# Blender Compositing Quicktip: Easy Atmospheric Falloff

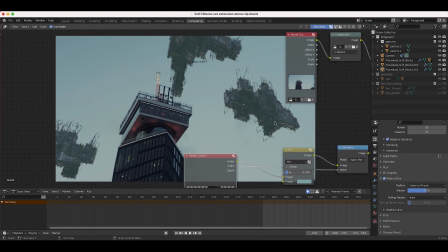242s
There's before, and then with that mix node added, we're just kind of lifting the shadows in a way that matches our live action shot.
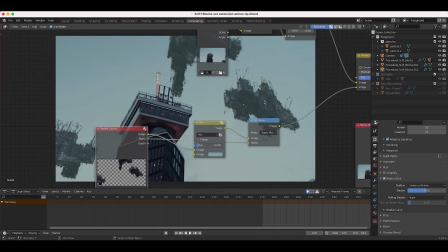250s
So by taking the color of the sky, you can more effectively lift the shadows in a way that makes sense for the environment.
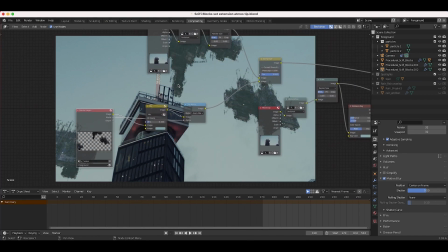255s
And yeah, that's a little technique you can use to composite your CG elements a bit better. There are obviously some other compositing steps we need to do here.
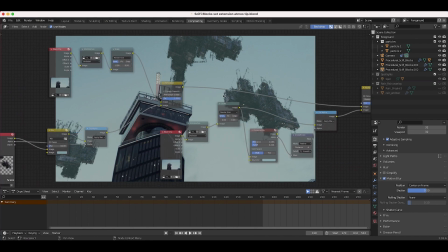262s
For example, our CG elements are a little sharp compared to the rest of our shot.
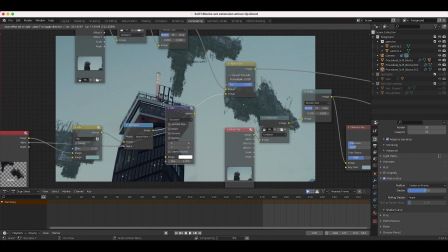266s
So what I might do is just add a filter blur node here, make it bokeh, increase the X and Y blur.
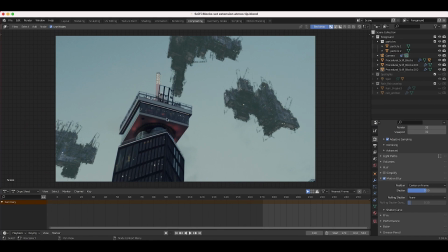272s
Now that's already looking a little nicer. Just kind of taking the edge off the sharpness there. We could also add some glare on top of our entire image.
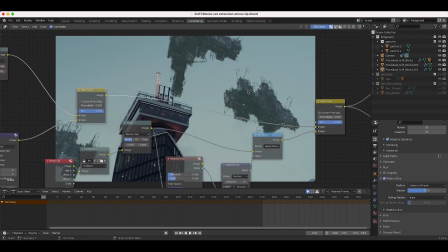279s
But first, let me just add it to our sci-fi blocks here.
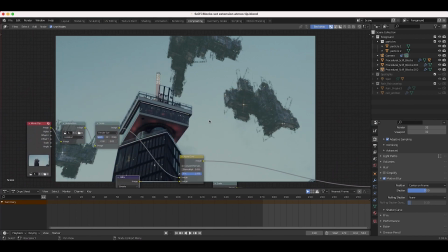282s
So I'll press Shift A. I'll add a filter glare. add it right here, and you can see we're getting some streaks on some of the hot spots of our image, which is kind of a cool look.
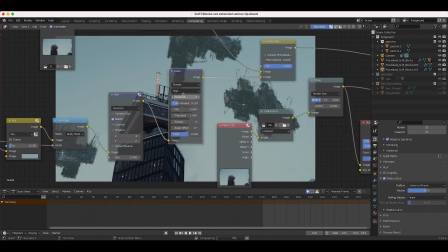291s
I might increase the quality to high and then increase the streaks to maybe 5.
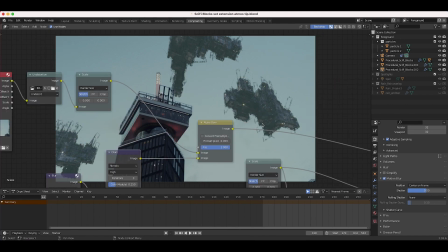296s
So we have 5 streaks on each of our bright spots, just kind of a nice look. What else can we do?
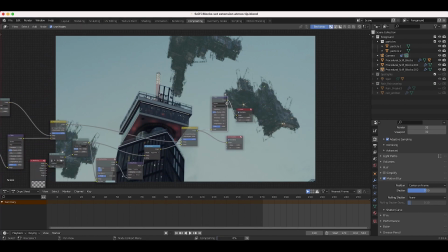300s
Well, we can add some more glare on top of our final composite as well. Perhaps color correct some of these elements a bit better. For our CG environment, we did have an HDRI kind of similar to our live action shot here, just lighting our CG assets. So that did match the lighting fairly effectively, but we could definitely, you know, add some
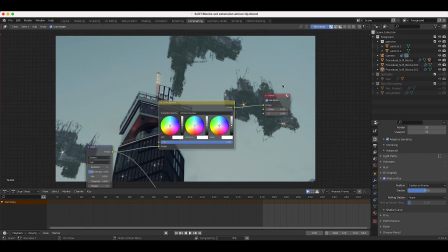320s
color correction to the final shot, as well as these individual CG renders. Maybe give it a little color depth here. Give it a little more unique look there, and perhaps, you know, duplicate this by our main asset as well.
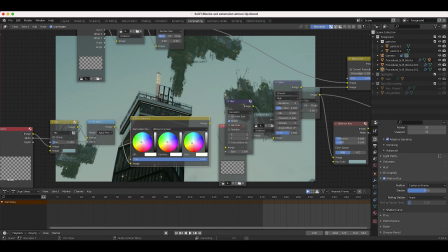333s
Push a little green into our render because I think they're running a little bit magenta.
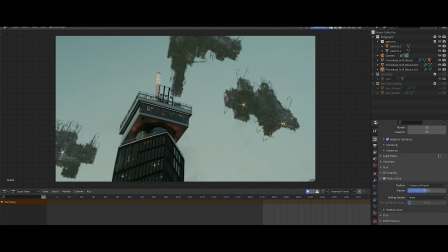338s
And yeah, something like this is looking a little bit closer here. Of course, there's a lot we can do for this shot,
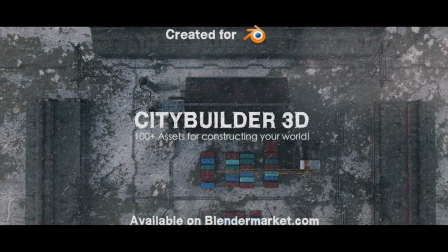343s
but I just wanted to share that quick tip on how you can lift those shadows in a little bit more realistic way on those distant elements to give that feeling of the element being off in the distance.
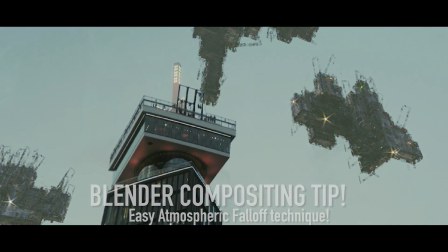351s
Anyways, guys, that is it for this video. I hope it was helpful. As always, feel free to leave a comment if you have any questions or suggestions in the comment section below.
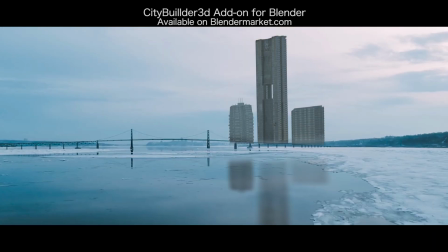357s
Let us know what you'd like to see next on the channel, and I will see you in the next video.